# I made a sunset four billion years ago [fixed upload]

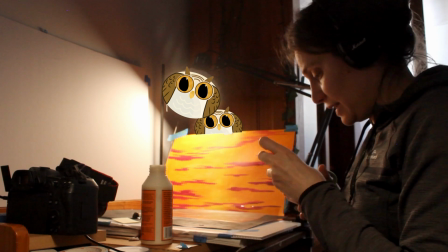[4:11]
Super good. So pleased. This way, I can fix them securely and invisibly.
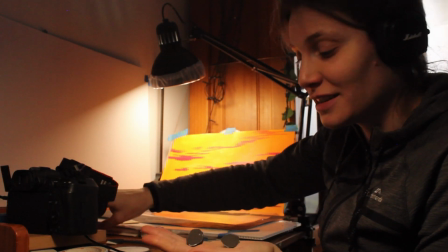[4:17]
Look at these pretty little things. Aren't they looking nice? Just gotta let them all dry now.
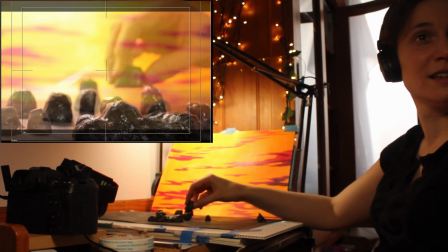[4:23]
Setting them up takes a little time and concentration. Like a multi-dimensional game of chess.
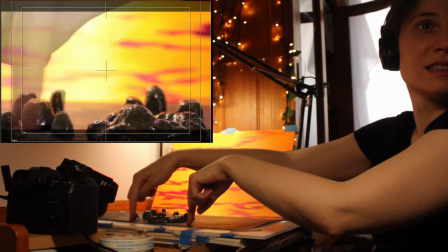[4:29]
But once I've got them in a nice position, It's gonna look like this.
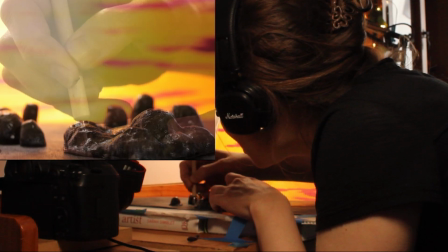[4:37]
I like it. I like it. I like it, folks. I meld them into the scene with some black clay snakes that I Yes. texture to match.
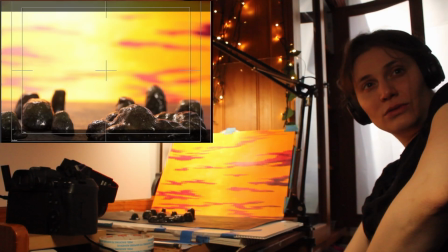[4:47]
Let's try it like that. Ooh, that's looking exciting, isn't it? We're keeping it.
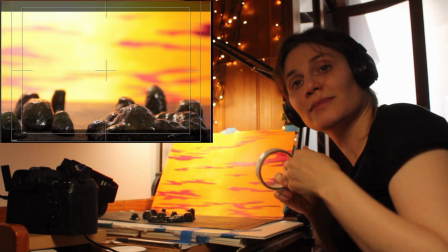[4:53]
Looks not very much from right here, huh? But over there, this is gonna be magic.
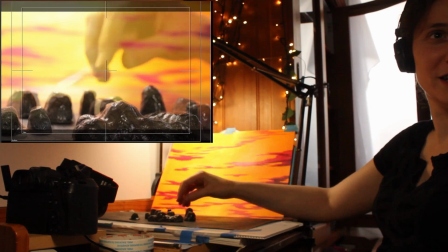[4:58]
Okay, so my sunset is gonna come in through here. I test some waves I designed for a deleted scene in Stars of Stone.
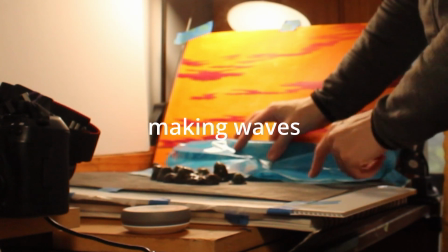[5:10]
It's an easy way for me to see if the movement works. Because designing the movement takes time too.
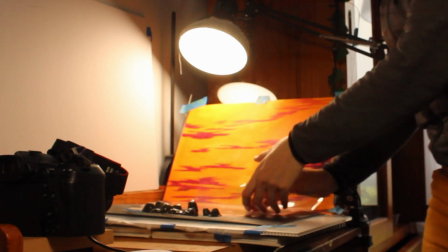[5:19]
Here's the thought. I'm gonna have waves that are gonna come up.
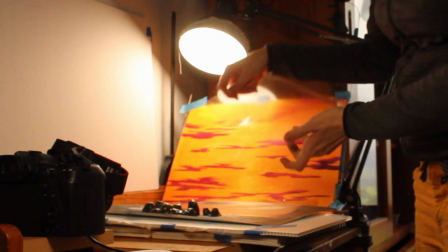[5:25]
I wanna have edges of these waves that move up and have like foaminess on them.
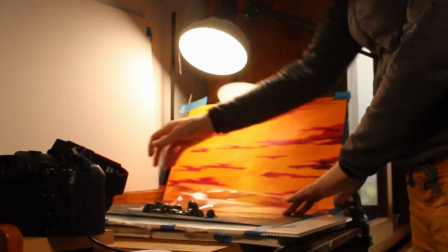[5:33]
We'll want to replace those foaminess edges so that it doesn't look like just a static wave moving up, but that it looks kind of dynamic.
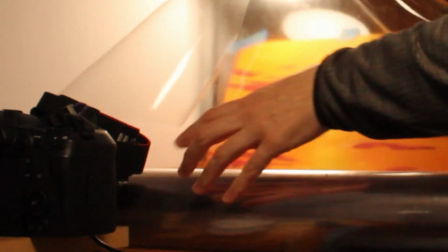[5:42]
I go back to my big roll of plastic. I don't know what kind this is. I can make another 2 sheets for this black ocean.
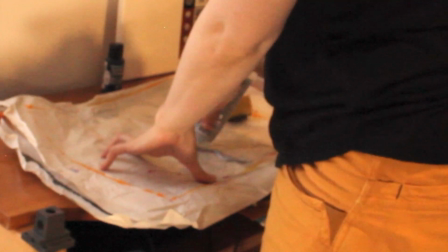[5:50]
And use some silvery paint for the foam and black paint for the majority of the waves.
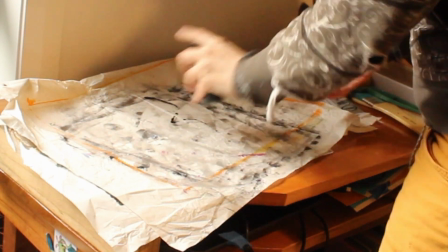[5:57]
With this stromatolite set up, I cut the waves around the shape of their footprints so the waves look like they crash between them.
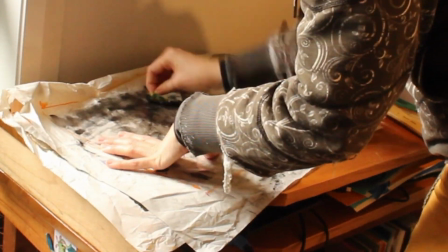[6:04]
This will be really cool. I painted on both sides for variation in shine.
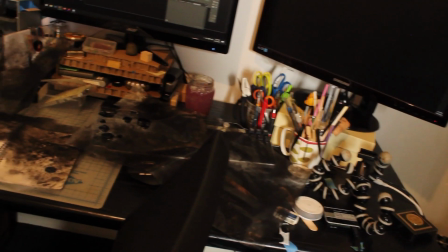[6:09]
They take a while to dry. Coating my entire desk with these things.
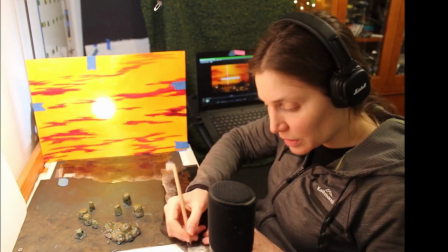[6:14]
It'll be alright. We'll get there. I add tabs to the edge of each wave and number them so I can keep track of which is which.
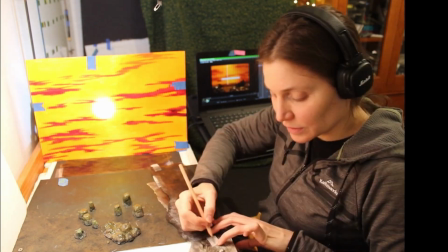[6:21]
Next, I mark along the scene edges to make sure I don't get lost in space.
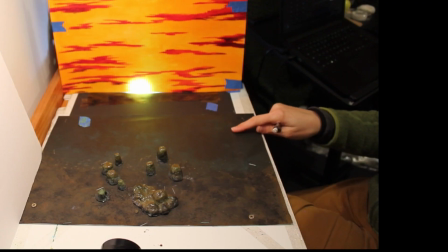[6:26]
This way, I can make sure I'm moving the waves the right amount as the sun moves in each frame too.
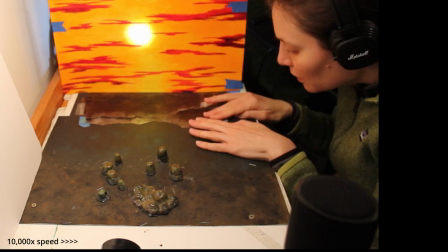[6:31]
Back then, the ocean was black from the metals, and the tides could be as big as 200 kilometers.
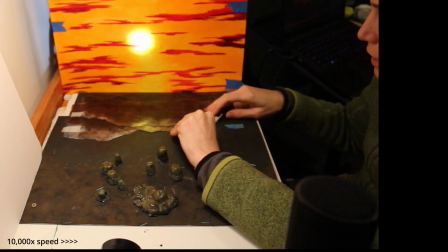[6:37]
I ordered a winder some months ago, but at this point, it hasn't arrived. I animate it several times, learning something on each step of the way.
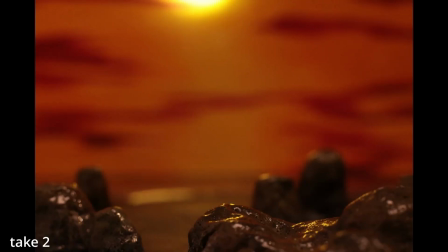[6:45]
First, the wave movement is bad. It's too dark.
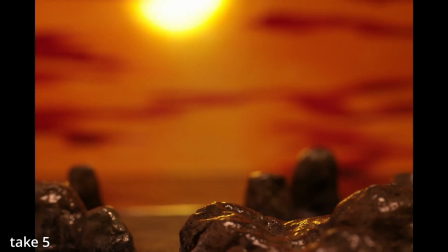[6:50]
On take 5, the rig couldn't hold up the sun when I got to the very bottom, so I had to restart.
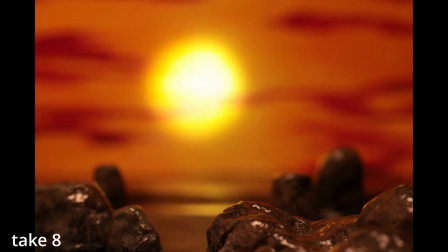[6:59]
Take 8, the sun moved sideways. I aborted take 9 early because I didn't like the lighting.
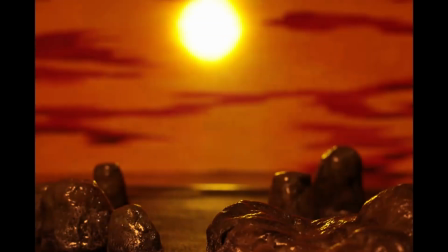[7:07]
From there, I tried many lighting regimes to get the perfect golden spill.
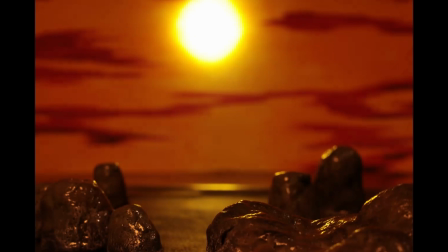[7:11]
But from here, I decided to wait until I got a winder because my patience is not infinite, and this too was a painful way to animate.
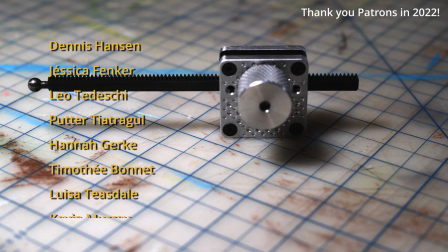[7:19]
It arrived! Thank you to my patrons who helped me afford to buy a winder in 2022.
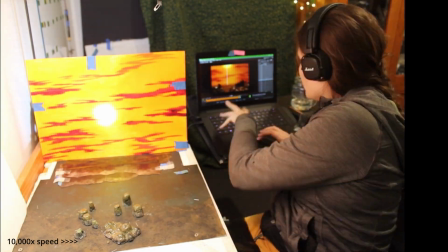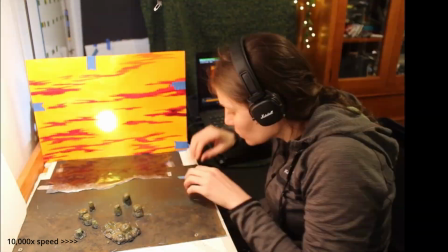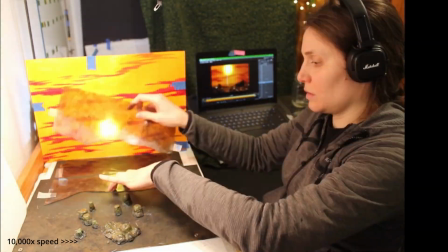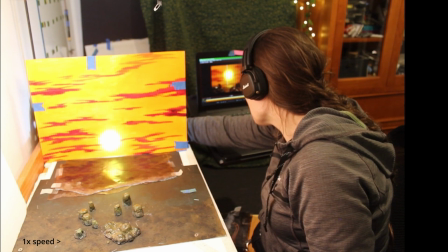[7:42]
And things were going well until right about here where the sun slipped. At this point, 4 hours have passed.
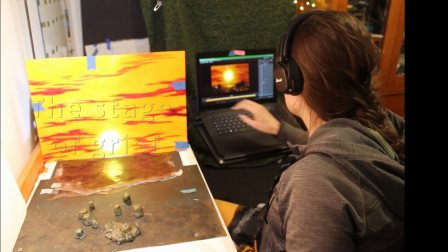[7:51]
The stages of grief aren't exactly linear, but it's obvious enough when it's happening.
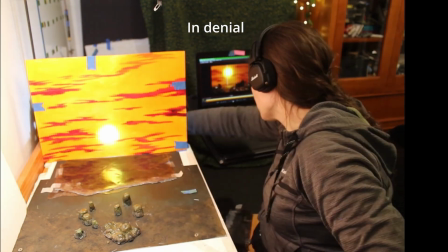[8:00]
Nothing happened.
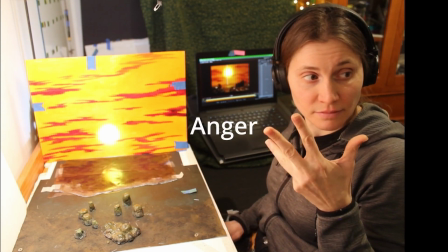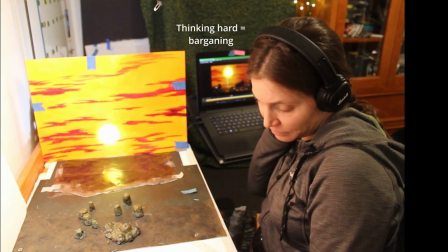[8:09]
I bet if I just do something a little different here.